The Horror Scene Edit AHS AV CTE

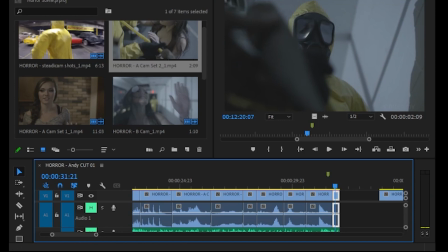So if we right click here and select review sequencing project, which you're not seeing down here, but it goes to the original sequence, which is this one here. And I have a little check mark here. How do you put a check mark? You just whatever your cursor
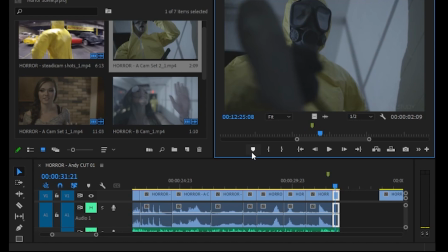is, you can click on this thing here, which is add a marker, or press M on your keyboard. I put a marker here, which is this is where he is, the director is talking to him to put his axe very close to the scene, but it's a reverse scene.
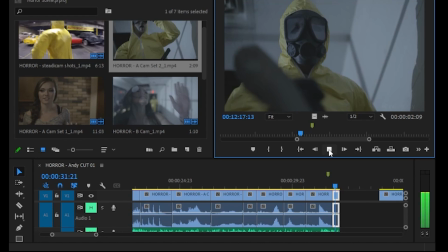So let's play here and see what the director is talking.
Little somewhere in there. Yeah. Oops. There you go. And action.
All right.
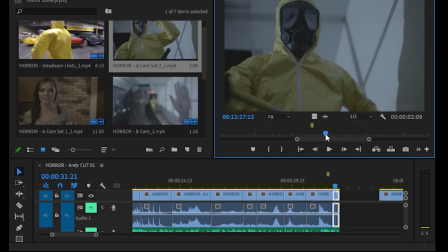So why they decided to reverse this? Because he wants the axe to be as close to the camera lens as possible. You do not want your actor swinging a real axe towards your camera, because if he loses his position, if he loses balance, he's going to axe the camera, and you don't want that.
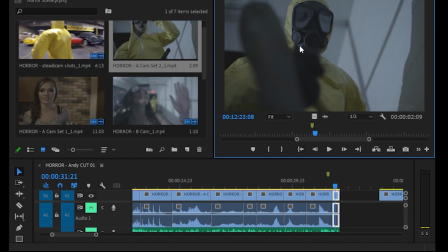So he decided to do that to make it a little bit more dramatic. I would actually put the camera on the floor and have him axe or reverse the camera toward the camera on the floor. That would be her point of view. Right now, the camera's kind of I don't know, a little bit off the ground.
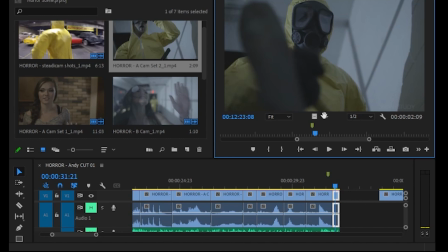Anyway, so how do you reverse a clip? So you select this little, and as I told you guys how you select the clip, let's see here where he's going to start the movement, which is right here. So you say in and out.
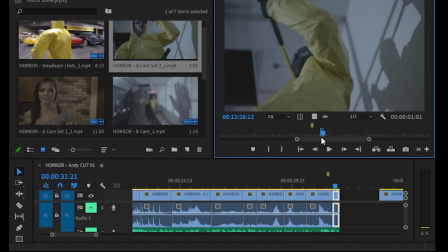So this is the little portion of the clip you selected. You can just click here, drag video only, and you would drag this down here, and that's the piece of clip that we have. But then you right click on this clip here and say speed duration,
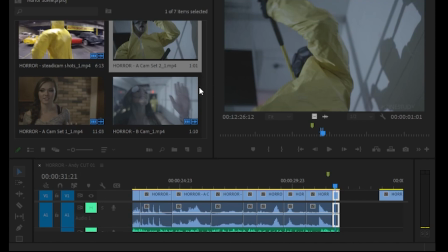and right here in speed duration you can see that we have reversed speed, and when you click reverse speed, it's going to reverse. So if I uncheck this, you will see now that it's the actual movement.
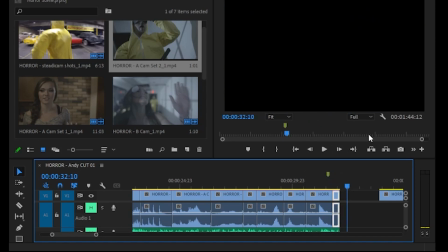He's going up instead of going down. So and also on speed duration, I made sure that it's 2 times the actual speed. Was just 8 frames, but I can say here, okay, I want it to slow down, which 50%, which will be a second.
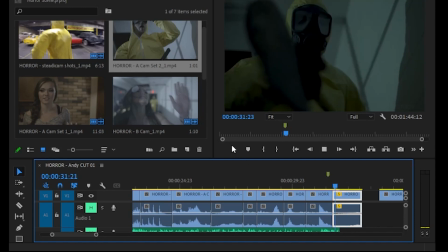It's a very short one, but we'll see here that it's going to go slow now. All right, and if I reverse this,
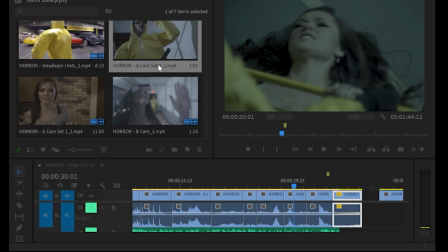if I click here, speed duration, and say reverse speed, now it's going to go slow down,
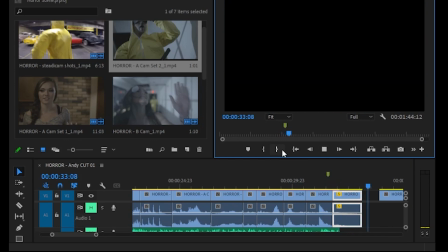slow down, reversed.
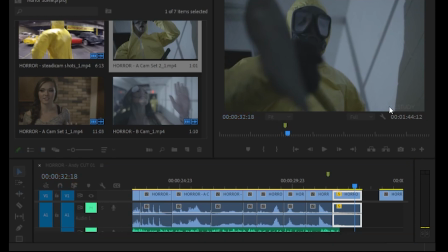Slowing down, reverse, but I want this very fast because I want this to be a horror movie, not a I don't know what.
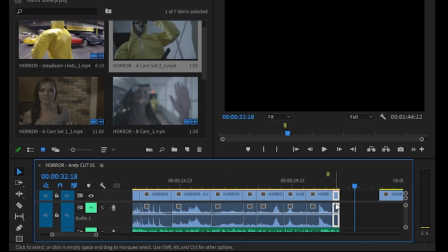So I'm putting 200% of the actual speed, and you see that the clip will shorten because now it's very fast, and that's what we had before.
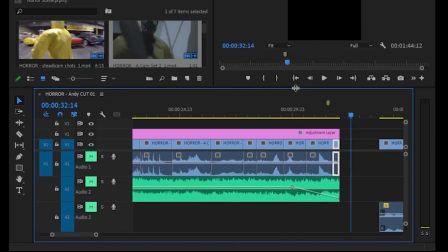Boom. And I kind of timed with the music here, and I have more.
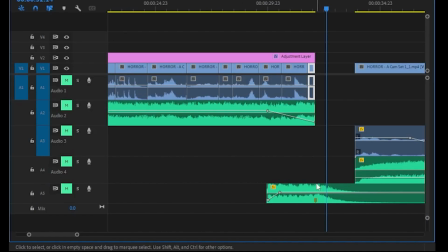Let's expand this here so you guys can see. I have the actual music here, and you can see that I put a marker here on the music to this is a boom that the music has. Let's unmute this and play it.
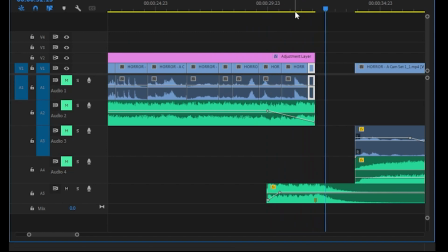Boom. And that's when the axe go down. If I had time, I would even put some sound effects of an axe chopping something here. And there is a thump here, which is on the floor.
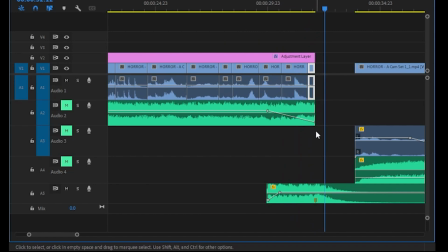I would definitely put a sound effect of an axe chopping something here.
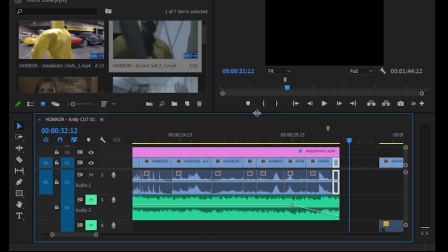All right, so that's that. Another thing that you may notice that I have an adjustment layer.
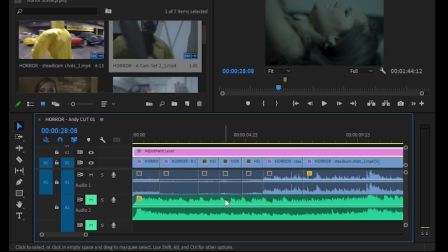What is an adjustment layer? An adjustment layer is something that you can create. And how do you create an adjustment layer? You come here to new item and you say adjustment layer. You create a new one. You put it into your footage. You extend this adjustment layer.
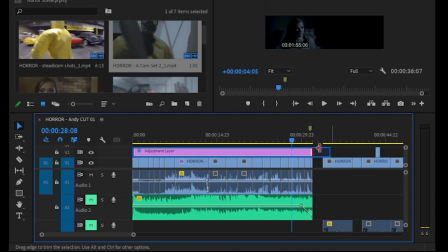How do you extend an adjustment layer? You just grab at the end of it and make it as long or as short as you want. But the point with an adjustment layer is that any
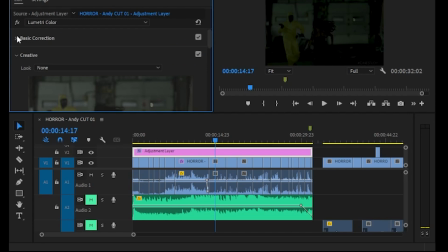color corrections that I make on this adjustment layer will follow through all the clips under it. So if I turn off my adjustment layer here, you see that everything is a lot brighter.
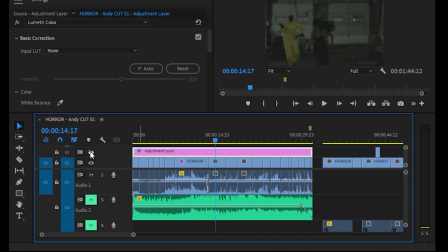But I wanted to make it darker because, again, this is a dream, this is a horror. You're not supposed to be seeing every detail. It makes it more interesting for the audience. And lastly, what I did also in this clip here,
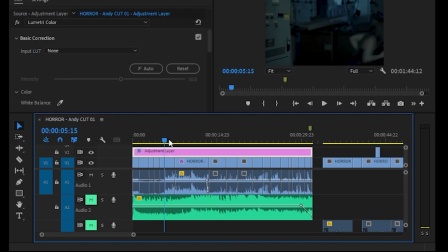this is actually a GoPro footage here that they used. And I wanted to make sure that this GoPro footage, and let me turn off the adjustment layer, look
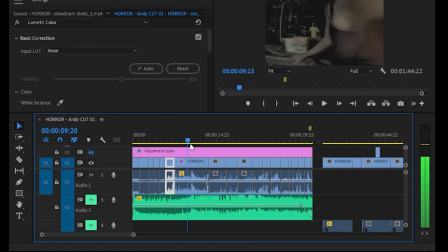as much as possible to, this is also a GoPro footage, this cinematic camera here. I do not know which camera they use, but this is definitely a cinema camera. This is not a cinema camera. So you can see that the details are, I know,
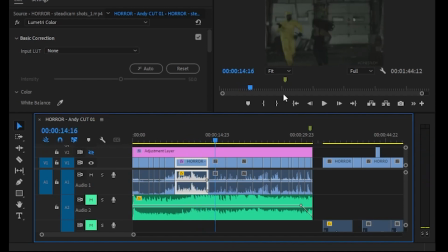a lot more contrasty and sharp as opposed to this thing here that has a lot of motion blur. This is cinematic. This is not. But we can edit this. I can actually turn off the lumetri here. And you see that it's, everything is bright and the colors are saturated.
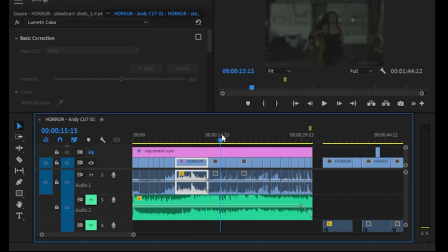And that's not what this scene here is, which is somewhat dark and unsaturated. So we need to make some color adjustments to make sure that the GoPro footage looks as much as possible to the cinema camera.
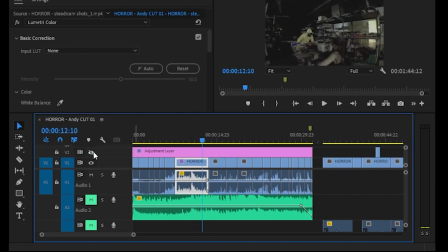It's not going to be the same ever. But playing fast and putting an adjustment layer on top of everything, it kind of sort of helps things blend together. I put a green tint on the adjustment layer.
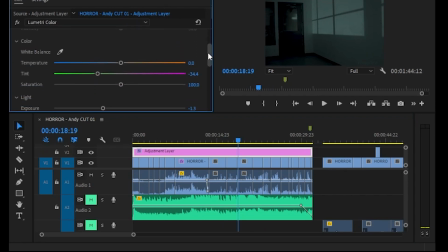How did I put a green tint? You come in here and you adjust this tint here towards the green. I could go all the way to a purple, but I put a tint. A green tint, it's
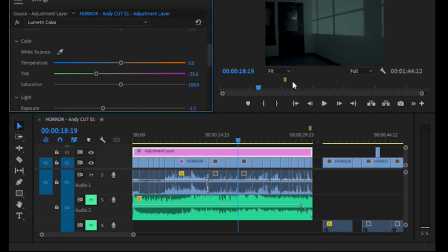very used in horror films because green makes people antsy when they see everything green. I'm not sure why, but it's the psychology of coloring. We will learn psychology of coloring on another opportunity.
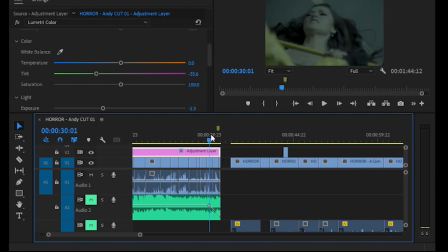And I also decided to just go black and wait a second until she pops up from her bed. Many of you just have her dreaming there. That's not necessary.
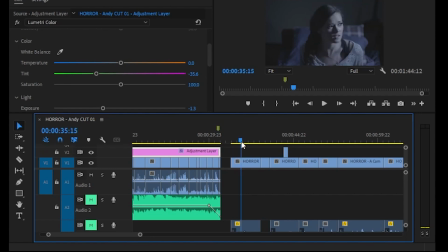It kind of slows down the pace. And then I decided to use a close-up of the kettle.
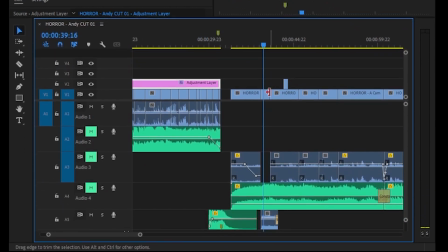Here, I did the little trick. I have the kettle and the sound of the kettle steaming. And I decided to bleed the sound of the steaming kettle into the other footage. How you do that?
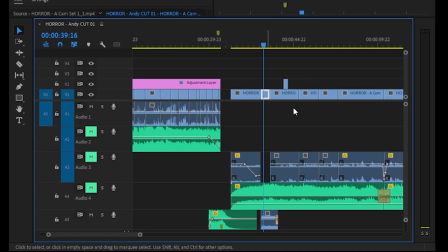You just right click on the footage and you say unlink, and then you have your audio separated from your video. So I can extend that into the other footage. Let me make this shorter here so you guys can see what I mean.
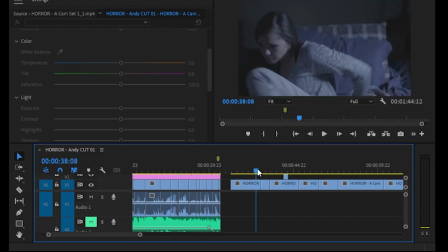So,